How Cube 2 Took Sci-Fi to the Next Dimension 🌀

And then as the room passed through, that was all the virtual cube treated with the shimmer effect.
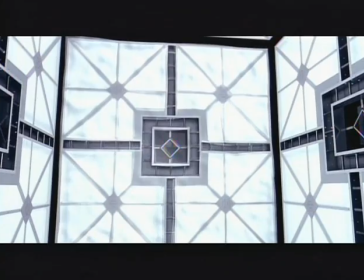The layers in terms of like the warbly wall stuff, that was more of a 2D kind of effect that went on top of the 3D wall. There was multiple layers for that. I think like, you know, just different kind of displacements that went on top of the wall, and that as it moved into frame, different transparencies and stuff kind of gave you that effect. One thing we tried to be very conscious of when one cube was passing into the next
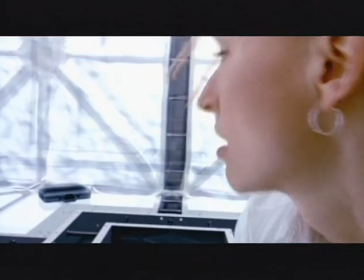was that we weren't creating some sort of digital trash compactor.
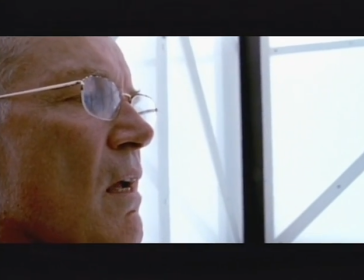So in order to show what was actually going to happen to the people if they stayed in the cube as one passed into another, the briefcase was set there. And as they see it go from one cube to the next, it doesn't blow up, it doesn't get squashed, but it ages. The briefcase was 100% CG for the shots in which it was being destroyed. There was a briefcase on set that McGuire obviously held, which we got a hold of after the shooting,
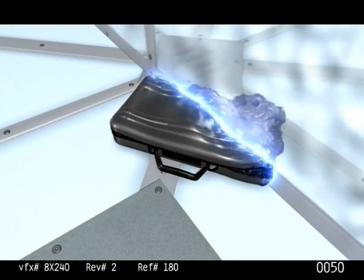measured it precisely and recreated the briefcase in CG to be able to destroy it with the wall.
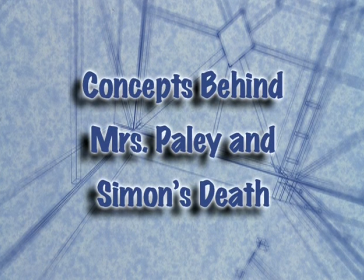And I thought, wouldn't it be fun if it was a place where parallel realities crossed over? I was always fascinated by this sort of science fiction concept of meeting yourself.
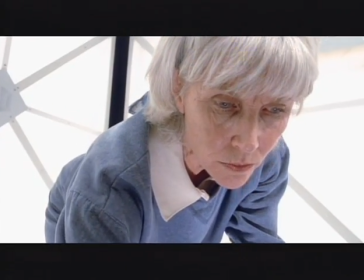And I thought, well, wouldn't it be fun if the door opened to another cube room, and then a character saw themselves,
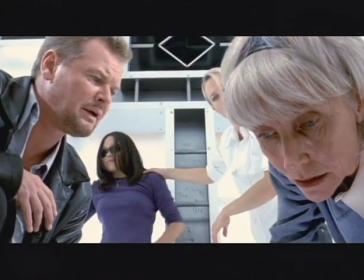they thought they were looking at a mirror, and then the reflection in the mirror grabbed them, and suddenly another character behind them got killed. And that's sort of the idea of how Simon's head coming off came. The whole sequence where Paley dies had to match the moment when we saw Simon's head taken off in a previous scene.
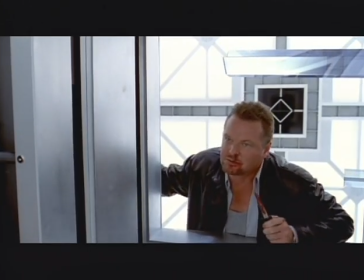Our problem with both those scenes was what can come through and take off Simon's head and what can come in and grab Paley's legs. We decided that if rooms can move around in parallel universes and there can be rooms with multiple timelines, then can one room pass through another in a multiple timeline? Like multiple parts of the room is passing through at various different stages. So that's where the whole idea of these geometric shapes coming out of the walls came from.
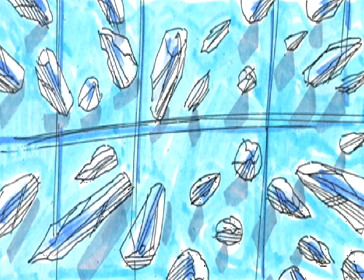In creating the effect, we also had to come up with some concept that would allow time for escape and for Simon to decide whether to save Mrs. Paley or not,
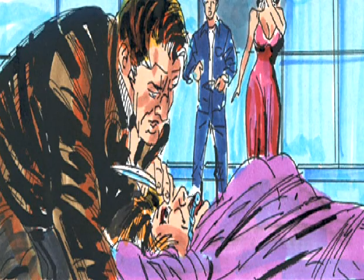because after all, he was basically standing there and interrogating and torturing her. And then at that point, he hadn't gone crazy enough to allow her to be killed,
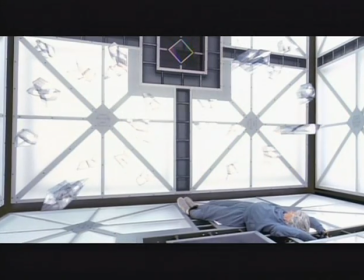so sort of pushed on by the character of Julia, Simon, in the last moment, decides to save Mrs. Paley. So we had to have these sort of slow-moving crystals that then sped up that would give Simon time to save Mrs. Paley. The idea of having two rooms that worked in different time speeds came from Sean Hood's original script of Hypercube.
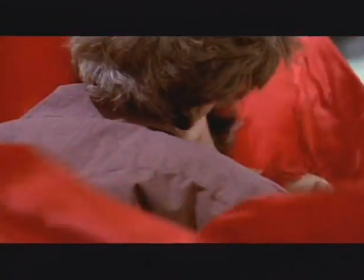The idea that there were these time gears inside the walls, when you came too close to the time gears,
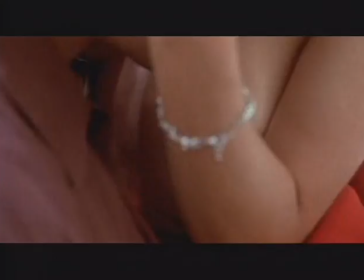either they would slow you down or really speed you up until a body part shrank off and fell off, or you died. Then that evolved into Max and Julia, as they're starting to sort of get romantically involved, suddenly the room they're in becomes temporarily unstable, it's unstable in time, and they suddenly start moving much faster and therefore grow old,
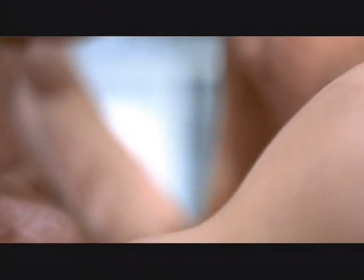and eventually we see that they die very quickly in that room. And then again, when Andre came on as the director, he was interested in the idea of time shifts,
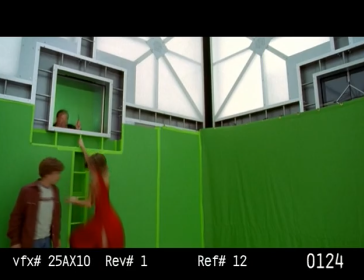but not so much in having visually representing time gears, because he really felt that he wanted the cube to be, clean, pristine, white light and everything based on cubes. So the time gears had to go, but the concept of time changing stayed.
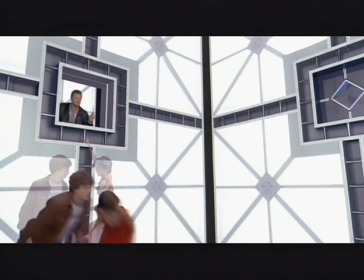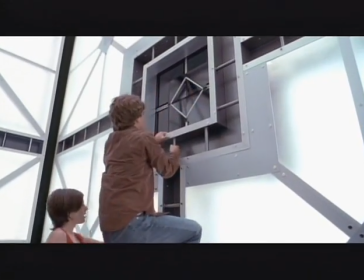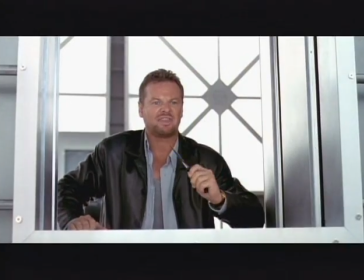What the hell?